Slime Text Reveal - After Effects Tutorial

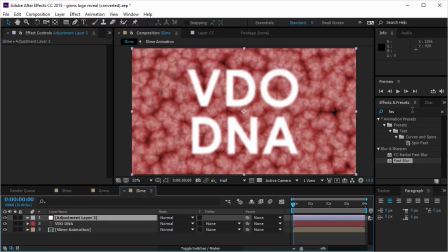[4:05]
So I'm gonna open a new adjustment layer and I'm gonna take the CC glass effect. I'm gonna put it over the adjustment layer. This looks pretty awesome by itself, but let's take this a bit further.
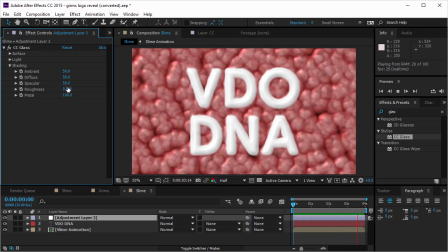[4:22]
So I'm gonna go to the shading and I'm gonna take the specular up so I have more specular, and I'm gonna take the metal down so every little bit of specular will be white and bright.
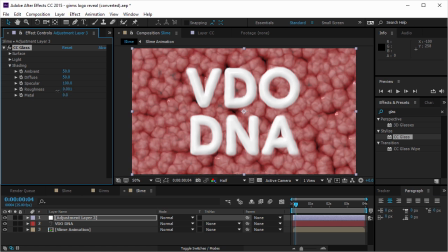[4:37]
I'm gonna take the roughness down so it's gonna be 0.004. And I don't see a lot of speculars, so I'm gonna go to the light, and instead of a distant light, I'm gonna take a point light.
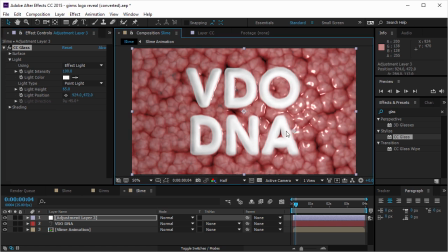[4:50]
So now I have this little knob that I can take all over this place and put it wherever I want it. And so it's gonna brighten up even further, I'm going to take the light height and take it to the maximum. Okay, so I like it. It looks okay.
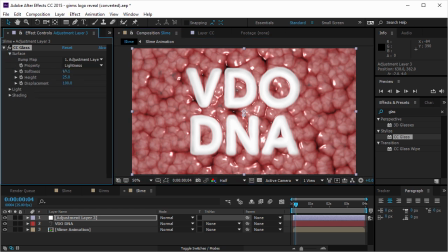[5:07]
Let's go to the surface and go to the softness and take it just a little bit down. And now, instead of egg yolk, I have something a little bit more wet.
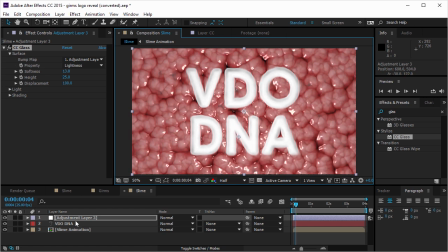[5:21]
Yeah, that looks pretty gruesome. And I want this to be blending even better, so I'm gonna go to the opacity.
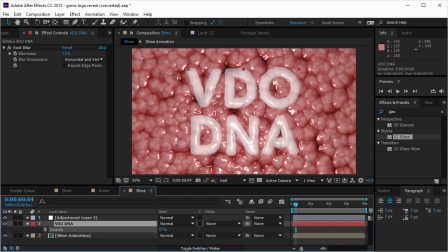[5:29]
Take it just a little bit down so I can see a little bit of details behind the video. And this is starting to work pretty awesomely. So I can take this a bit further, and I'm gonna go to the displacement
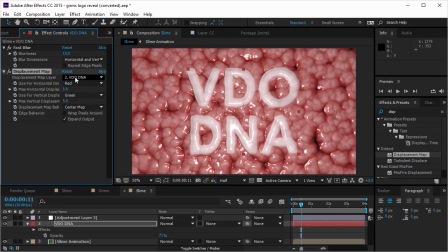[5:47]
effect, displacement map effect. I'm gonna put it on the text layer, and I'm gonna take the slime animation as the displacement map layer, and everything will move accordingly. But the coolest thing is, I want the text to appear. So I'm gonna make sure that the text layer is selected.
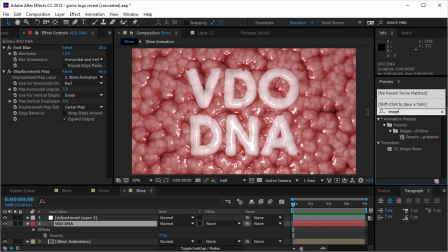[6:07]
I'm gonna type image, and I'm gonna take the CC image wipe,
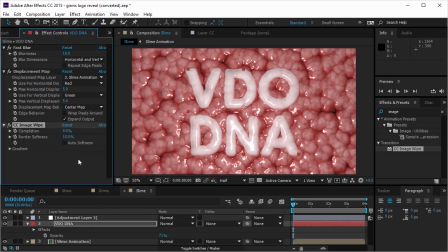[6:12]
which is pretty cool because I can go to the gradient, ask for the layer that's gonna take the data from, and now the text will fade in or fade out by the luminance of the slime animation layer, which is pretty cool,
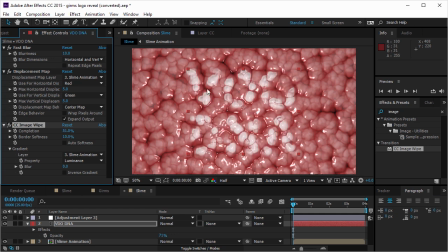[6:29]
but it's in reverse because I want it to come through all of these little slimy valleys. So I'm gonna inverse the gradient, and now I have exactly what I wanted. So it doesn't have to be this accurate. I can change the border softness, and I can change maybe the blur.
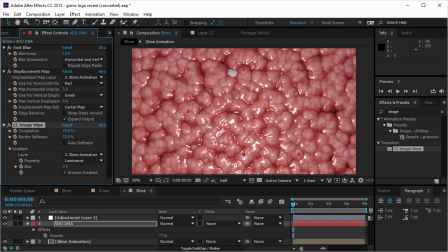[6:47]
But anyway, this looks cool enough. So I'm going to take it until it disappeared entirely. And I'm going to create a keyframe on the first frame. And after 3 seconds, I'm going to take the completion down until I can see everything.
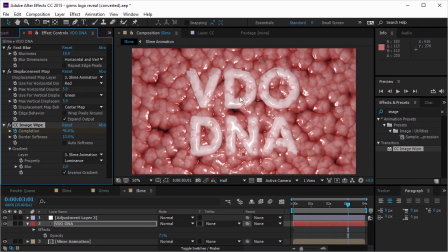[7:04]
And then I will take it just a bit back, so the transition will not complete entirely.
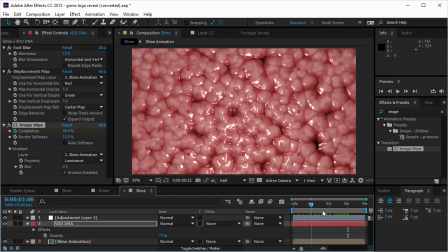[7:11]
So everything will go like this. It looks like this.
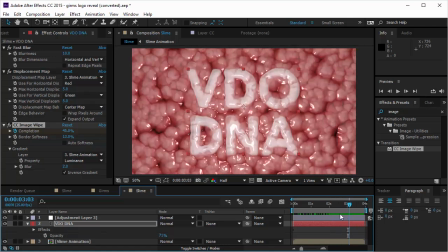[7:17]
Yeah, it's pretty, yeah, it is horrible. It's supposed to be horrible. If it looks disgusting, it means that we're doing a good work. Anyway, so now it's fading in by the colors, or actually by the luminance of the slime animation.
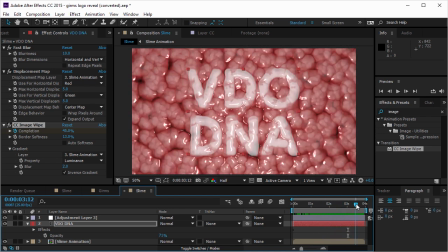[7:34]
And if I want to take it even a bit further, I can create another adjustment layer, and on this adjustment layer, I'm gonna put the curves effect,
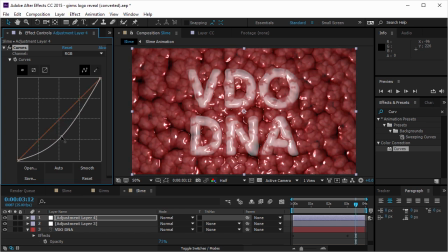[7:49]
and I'm gonna take down the brightness until everything looks a little bit more bloody.
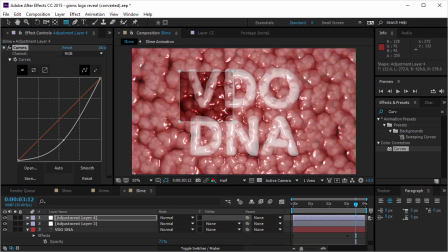[7:56]
So now I'm gonna take the mask tool, I'm gonna mask out the video DNA,
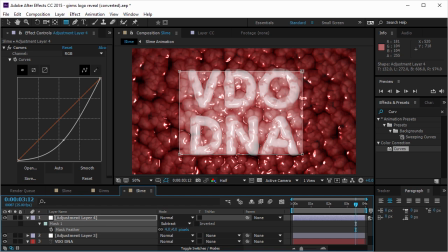[8:03]
and I'm gonna subtract it and feather it by pressing F and dragging until I got something that I like.